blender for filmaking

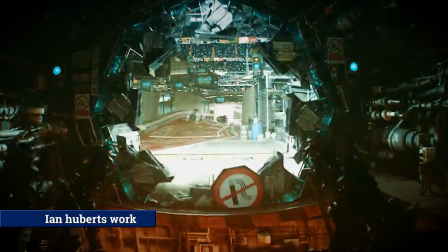[0:00]
Let's begin. I am going to dive into the amazing artist known as Ian Hubert and how he makes films through Blender.
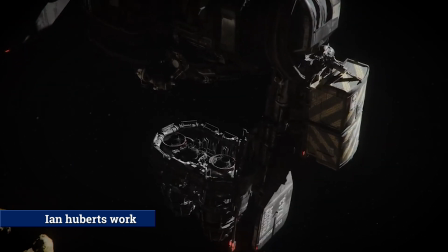[0:07]
Ian Hubert's approach to filmmaking highlights how much anyone can do in the 21st century with a good computer and a ton of experience.
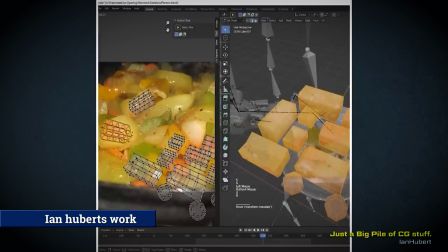[0:16]
Ian Hubert's work is done in an open-sourced 3D software known as Blender that anyone can download.
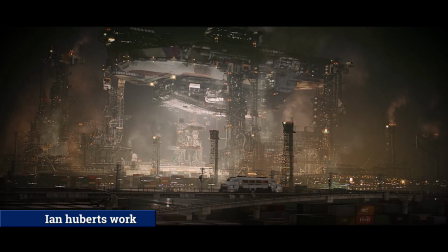[0:25]
Ian Hubert's work excels in many different aspects in the software, such as modeling, texturing, and lighting, to just list a few.
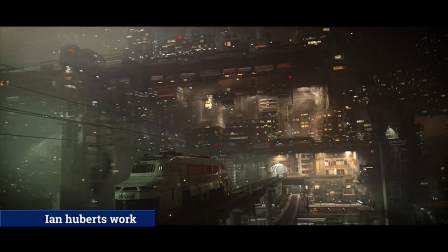[0:34]
Ian Hubert is an amazing artist at achieving realism whilst having his own distinct style,
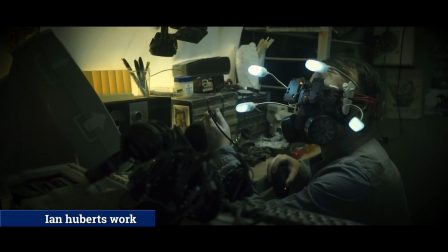[0:41]
which differentiates him from many other artists.
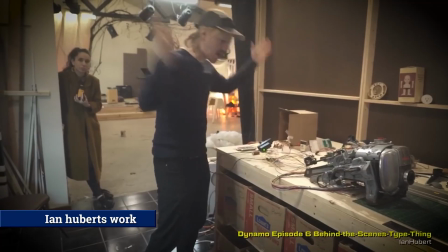[0:44]
One of the key advantages I find with Ian Hubert's work is that he is so close to the entire project the whole time,
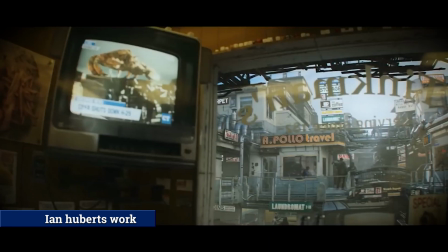[0:52]
which means there is excellent world building, and consistently, his world building is amazing,
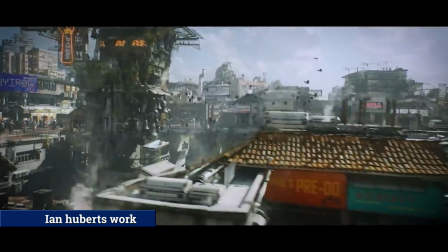[0:58]
and as Ian is a jack of all trades, you get a really professional outcome.
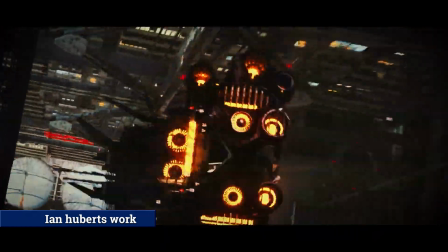[1:02]
What makes Ian Hubert's modeling, texturing, and lighting great?
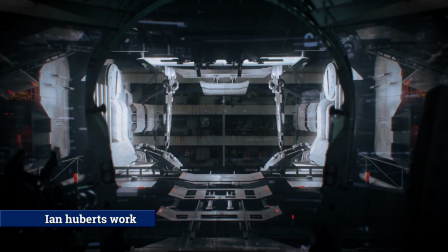[1:08]
One of the key factors I associate with Ian Hubert is his texture work.
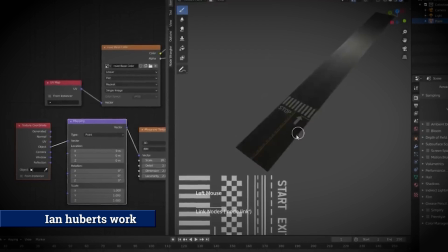[1:13]
Ian's texture work always includes some form of an image texture which provides amazing realism to his models.
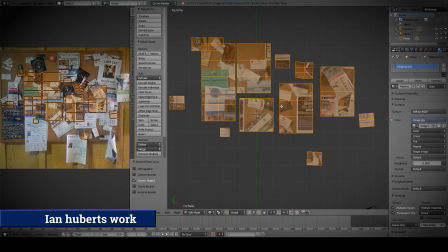[1:21]
He unwraps the model and moves the UVs into place with the image. Ian uses UV editing to allow for an amazing texture work on his model.
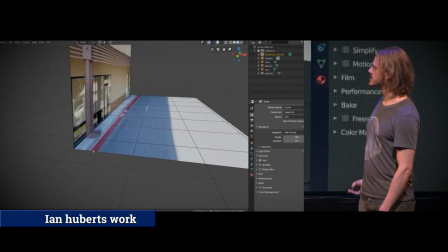[1:30]
His texturing benefits his modeling skills as he turns a photo into an amazing 3D model.
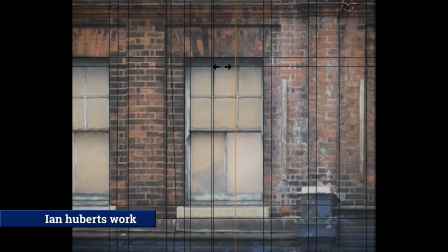[1:37]
Ian's modeling will include extruding, loop cuts, as well as beveling in edit mode.
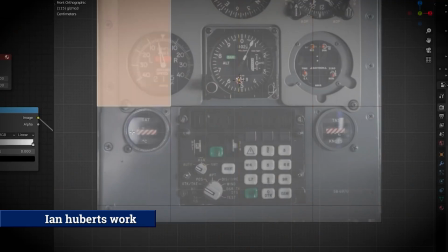[1:42]
He uses a texture to sell the detail and leaving his stuff low poly.
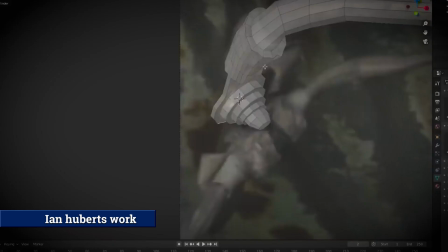[1:47]
Ian started learning modeling in the 90s, where having 1,000 polygons would make your computer slow down,
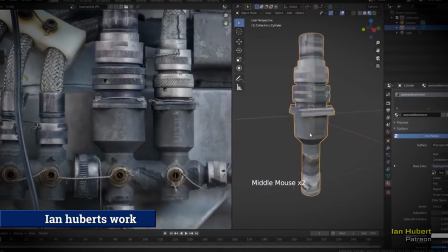[1:54]
whilst nowadays in computers you can get millions of polygons in comparison.
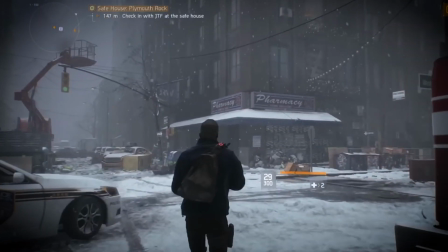[1:59]
You can get a greater amount of polygons due to computer components massively improving.
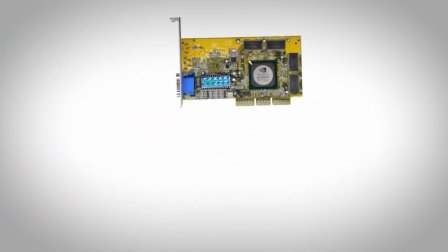[2:04]
From the first graphics card, having 32 megabytes of video RAM, to now with 24 gigabytes.
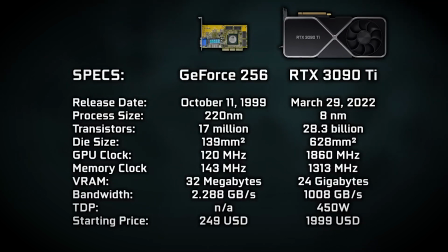[2:10]
We have 768 times more RAM what the first NVIDIA graphics card had, with 27.5 the processing size.
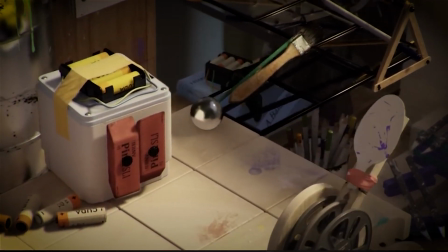[2:19]
These numbers on graphics cards keep getting better in the upcoming years.
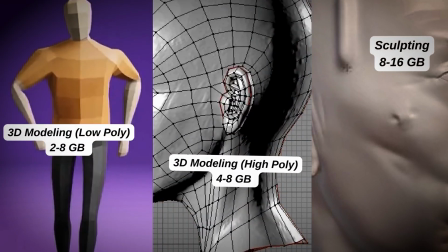[2:23]
His workflow doesn't use high polygon modeling or sculpting much, which uses a greater amount of RAM.
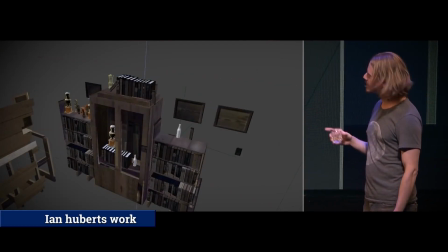[2:30]
He optimizes his polygon count to ensure he can get as many different layers or objects into his scene,
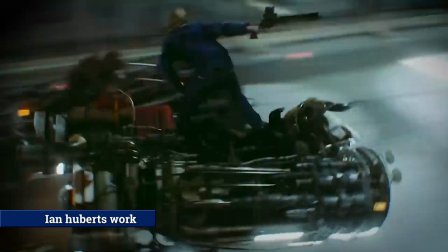[2:36]
thus providing for a greater result. Ian Hubert's lighting feels so integrated in his scene,
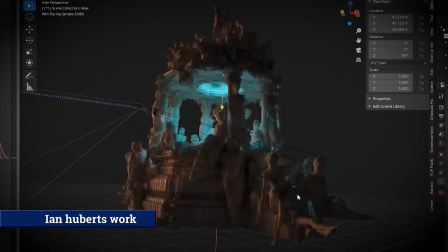[2:43]
where every light has a purpose and feels naturally placed, which additionally makes his scene feel even more realistic.
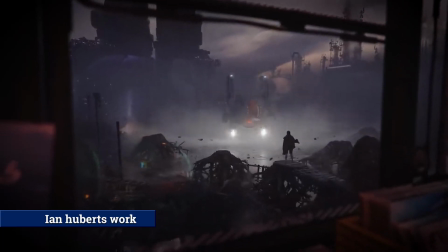[2:50]
Ian Hubert has worked on his Dynamo Dream series,
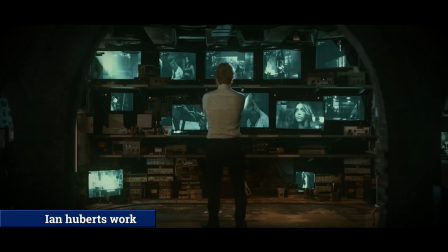[2:54]
Prospect, Tears of Steel, and an Ed Sheeran music video, to list a few.
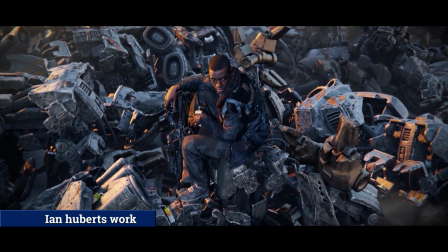[3:00]
Let's go to where Ian explains his strengths and weaknesses within Blender.
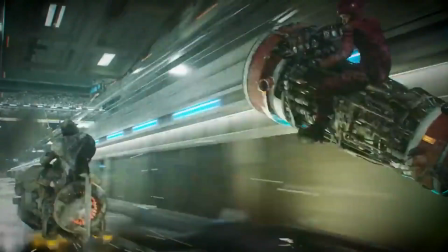[3:04]
All those linkages are an IK chain, and so I'm just trying to show off where I actually do have detail and distract from the places where I don't.
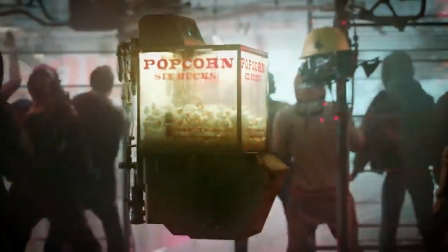[3:12]
The reason though, there's a big cool popcorn bot in the foreground is because I'm trying to distract you from the janky people right behind it.
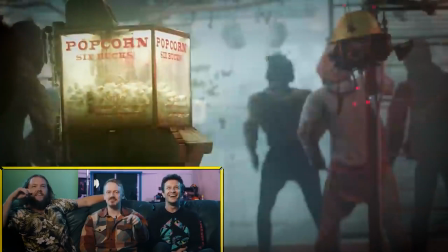[3:19]
And that's the whole deal. Oh, you're right, those are super janky. Yeah, and so but everybody's looking at the popcorn robot because I know how to do robots.
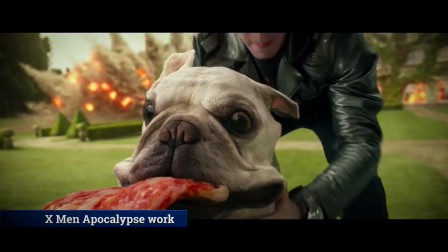[3:26]
Let's move to the industry. Modern visual effects in the media gets lots of criticism, and the visuals don't look as good as they were 10 years ago.
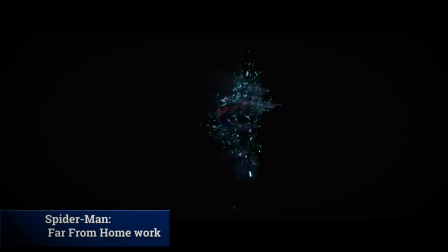[3:35]
Which to some degree is true about visuals, but not for the reasons you may believe.
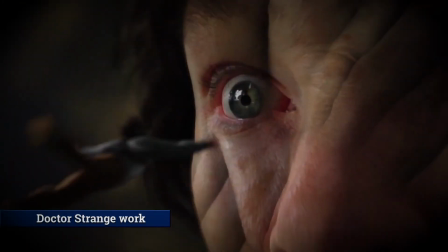[3:40]
The largest factor is the studios, as they set tight deadlines for the VFX artists,
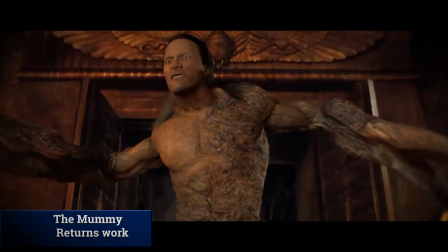[3:46]
meaning the shots aren't always polished because they require more time.
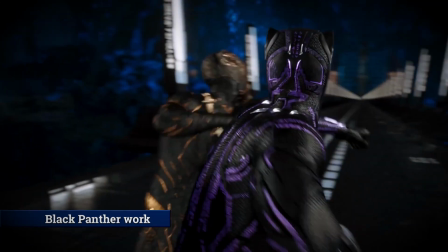[3:50]
An example is in Black Panther, where they had 6 weeks for the end fight scene before released in cinemas.
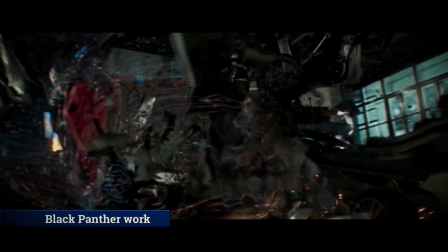[3:58]
The quality of the rest of the film highlights it could have looked better.